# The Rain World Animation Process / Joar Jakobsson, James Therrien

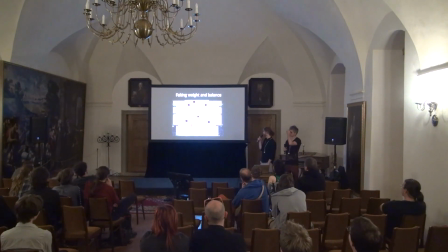32:59 Instead of doing an actual rope simulation and having everything like physically accurate, what's happening here is that every frame I count how many of the tentacles are contacting terrain.
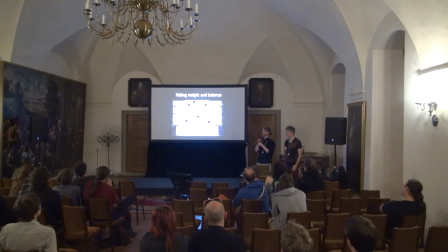33:12 And depending on how many tentacles are contacting terrain, I grab it into the central body less or more. So if no tentacles are grabbing on, then the body will just be in free fall. But if all the tentacles are grabbing, the body will not be affected by gravity at all.
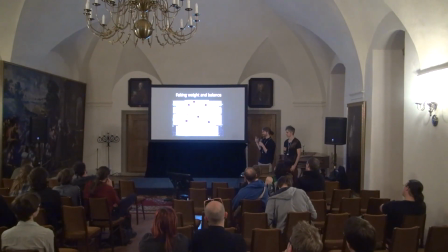33:31 And the eye sort of, when you're looking at this, it sort of like looks like it's supporting itself, because you can see that the fewer tentacles, the more it's weighted down. Whereas in actuality, it's not supported by the tentacles at all.
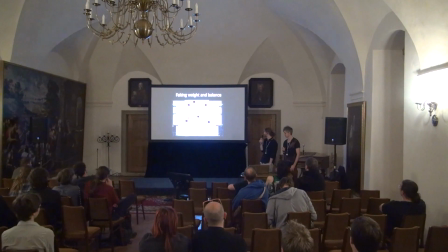33:49 It's just floating in the air, or floating in the air a little bit less, depending on how many limbs are grabbing. I think this one is good to see too, the relationship between the AI limbs and the actual physical limbs, because you can kind of see the ghostly limbs will reach out fast and like find a spot,
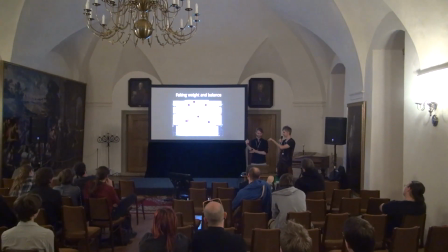34:07 and then you see the actual like dotted lined tail will go up and grab it. Yeah, they're trying to follow it as best as they can.
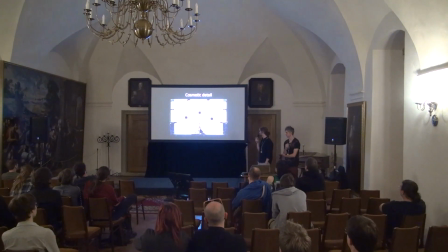34:20 Then comes the cosmetic detail layer, which you saw sort of with the other tentacles. So this is what's actually going on according to the game logic, but this is what's shown to the player,
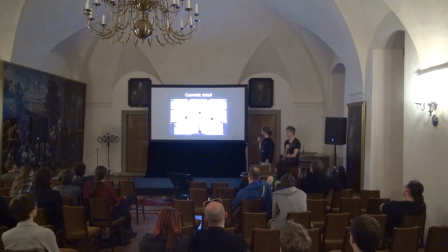34:37 and even more detail and even more like limbs and floppy things are added on top to make it look more terrifying. So here basically only four of the limbs are actually active, correct? Yeah, four of the limbs are actually pulling and dragging, but then there are also
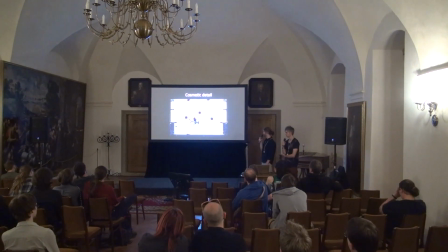34:57 other limbs and tentacles and appendages that just flop around to make it look more effective. So in the cosmetics on this, like if you had two different of these daddy long legs creatures, would they look similar?
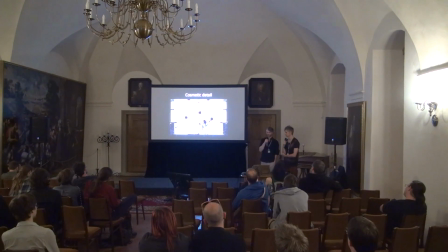35:11 What's the relationship between them? All of them look different because the body layout is also procedural. It's not only dimension. So like although the bumps and limits are all generated from a random seed.
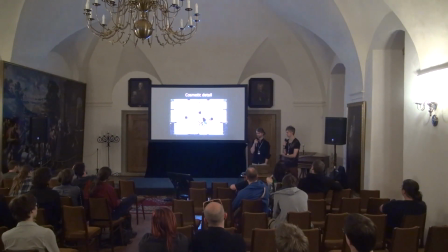35:29 So this particular individual will always look like this, but another individual will always look another way. And every time you play the game, you get a different set of creatures as a result of this.
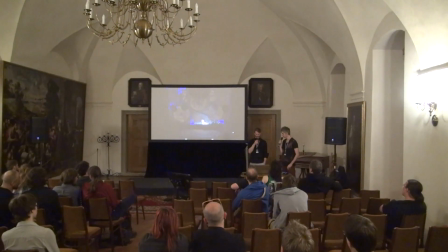35:43 Here it is in the game environment, hunting poorly as well. Yeah. And the idea with this creature is that it hunts by sound. So you can see as this leg pad is connecting with the floor, the eye things on the body will blink.
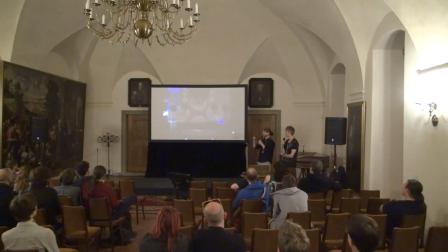36:00 That's the way it's indicating that it heard something. And as soon as it hears something, it will send the tentacle out and then swoop around to check the area out. And if there's a creature, it will grab it and eat it, as illustrated.
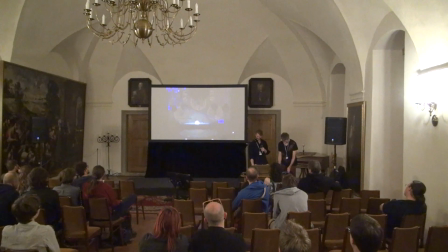So in taking you through this creation of the Daddy Long Legs, we've shown how you arrived at the end result, which is a gross tentacle monster, through certain technical choices, the faking of the weight, the inverse kinematics of the limbs, faking the look of climbing, etc. The goal of this was the art, right? We wanted to arrive at a tentacle monster, but we weren't really concerned with having the ideal or proper solutions to this. We weren't focusing on rope physics, we weren't focusing on any sort of simulation other than just like, does it look cool? Yeah, basically very, very little interest in like perfectly optimized and mathematically beautiful systems.